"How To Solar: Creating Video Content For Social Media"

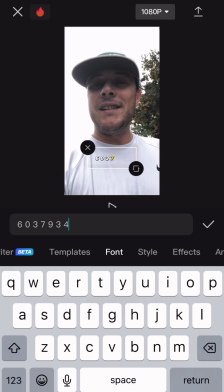[12:21]
Let's go ahead and put the 6 and keep the same formatting as the AI generated content. And then that way, when I'm speaking on the content and it's going out,
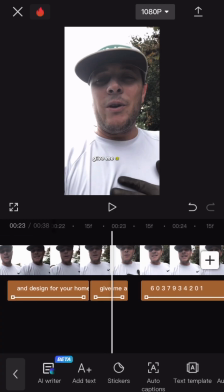[12:31]
those little yellow blurbs that are popping up, right, are popping up when I say them.
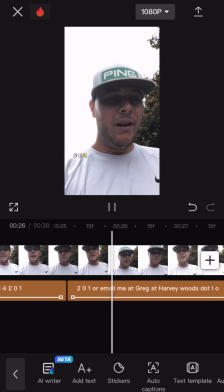[12:36]
And when they see the number, they're like, oh, this is this person's phone number.
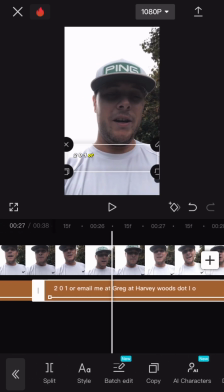[12:40]
It's a 603 area code. I can trust this person. They're right in Stratum, and all of those different things.
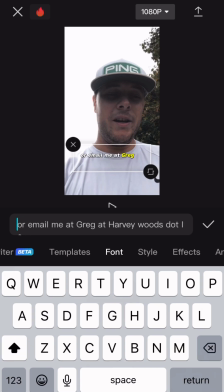[12:47]
And so here I'm just doing a little bit of house cleaning on the CapCut content,
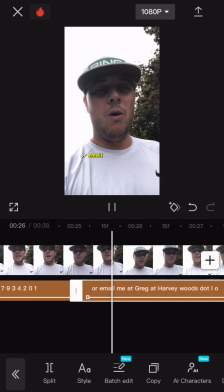[12:52]
making sure that my captions line up with everything, pulling certain sections left and right.
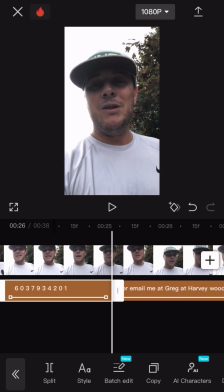[12:57]
You can use those kind of like little tail ends, those little white ends that you see at the bottom.
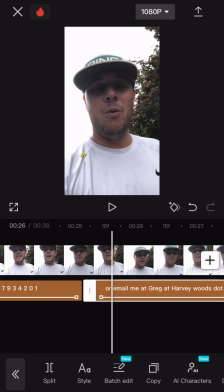[13:01]
You can use those to pull those left and right, create space where you can click and drag and extend a caption.
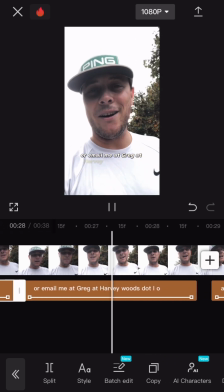[13:08]
And so that's kind of what I'm doing right there. And now we can see that everything's popping up great.
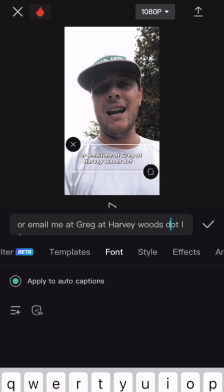[13:14]
Another error that we saw is harveywoods.io came out like that.
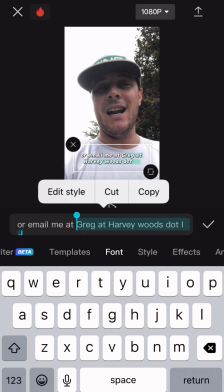[13:19]
The AI said, let's literally write dot as opposed to period.
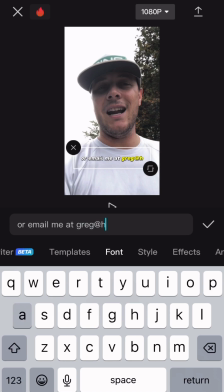[13:25]
Obviously, we're not going to say, hey, contact me at greg@harveywoods, .io. That's real strange. I don't think it's too fast for me.
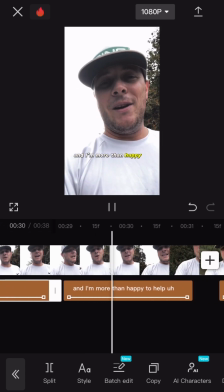[13:38]
And so there we go. We have email that's looking pretty good right there.
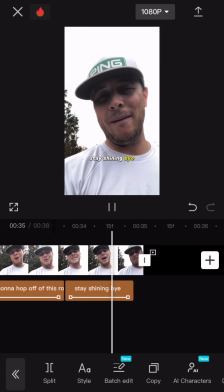[13:42]
And then I also sped up, I believe in the next clip, what I'm going to go ahead and do is I sped up the speed in which I started talking.
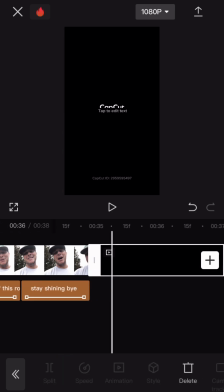[13:52]
So what you find and what a lot of popular YouTube creators, Instagrammers and things,
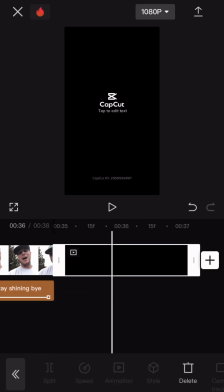[13:57]
what they do is when they're creating a piece of content to deliver to people, the first thing that they do is they chop out all sections that are like this.
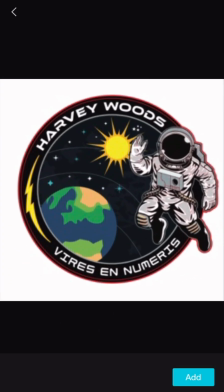[14:05]
So if I spoke like this, hey guys, how's it going? It's Greg from Harvey Woods.
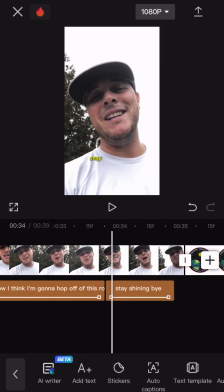[14:10]
You would chop it so it said, hey Greg, how's it going? It's Greg from Harvey Woods.
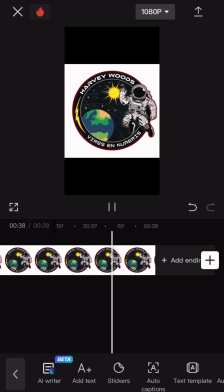[14:15]
And there's no space in between. It keeps attention.
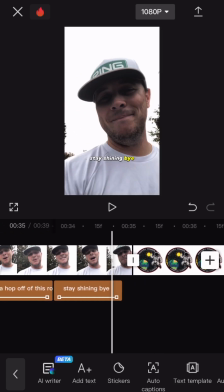[14:18]
It shortens the video by getting rid of dead silence, ums and ands, and things like that.
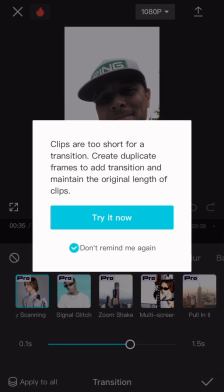[14:25]
Finally, what we're doing for this video, now that everything looks great, is we have that sweet logo patch that, hey,
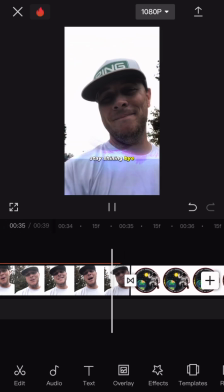[14:32]
I just want to throw it at the end of the video because it's a piece of Harvey Woods content and it's an asset that I think looks pretty cool.
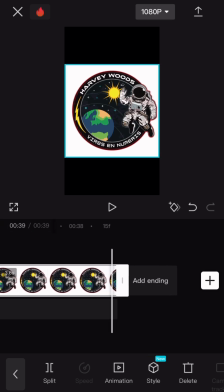[14:40]
And so what I'm doing is I'm using the middle section. So in between clips, whether it's Video Leap or CapCut or something like that,
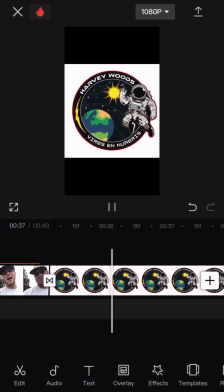[14:48]
they all carry kind of the same DAW format if you're familiar with kind of audio engineering and things like that. And so what I'm going ahead and doing is I went and I grabbed that image. I threw that image at the end of the video as kind of an outro that gets people stoked.
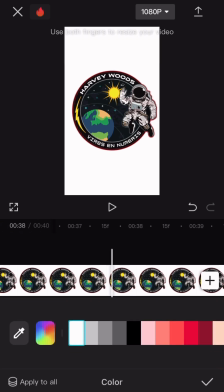[15:05]
In the canvas feature, that is the background on the back. And so what you saw was we had a white background on the logo, black background on Capka.
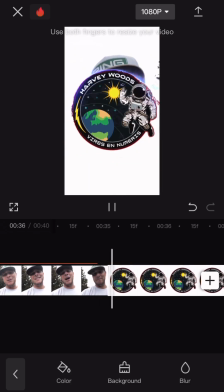[15:14]
We want everything to look nice and consistent. So what we're going to go ahead and do is, bam, change our background to white.
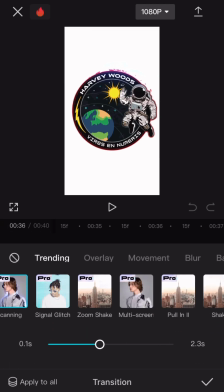[15:21]
And now that blends in nice and perfect. We go and we do just a cool transition or something of that nature,
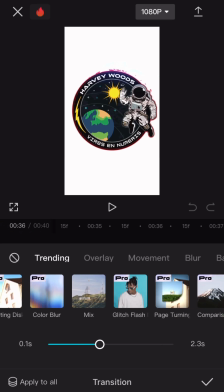[15:29]
just to keep people interested, just to keep people like kind of watching the video, seeing who it is, what they do,
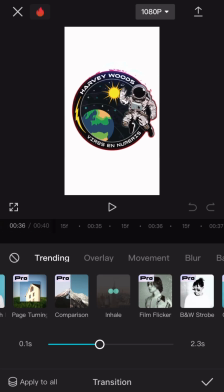[15:35]
why they're doing it. And in here, I'm just kind of messing around.
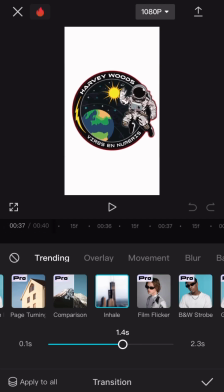[15:39]
These are trending kind of outros and things like that are statistically proven to keep an audience's attention.
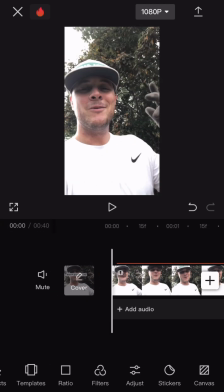[15:47]
Remember, when we're talking about influence, we're talking about social media and digital marketing.
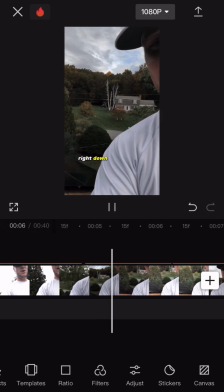[15:54]
It is all about capturing attention, and it is about
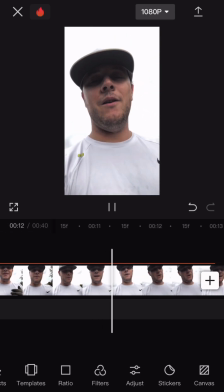[15:59]
presenting information that influences a decision in the direction that we want.
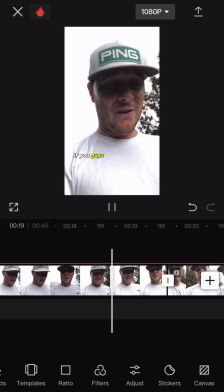[16:05]
A fantastic book, if you want to get better at this type of thinking, is a book called Crystallizing Public Opinion.
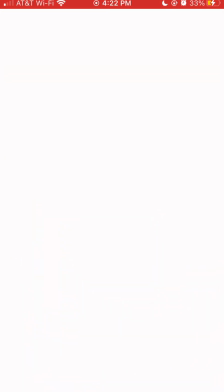[16:14]
It was written by a guy who investigated the best propagandists in the world.
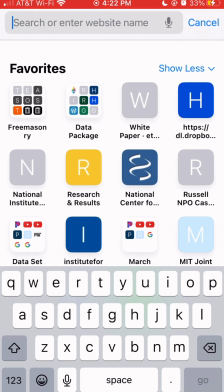[16:21]
Here in this section, there was a piece of content where I said during times like this,
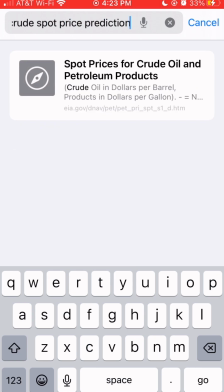[16:28]
it might be a good idea to get a quote for solar.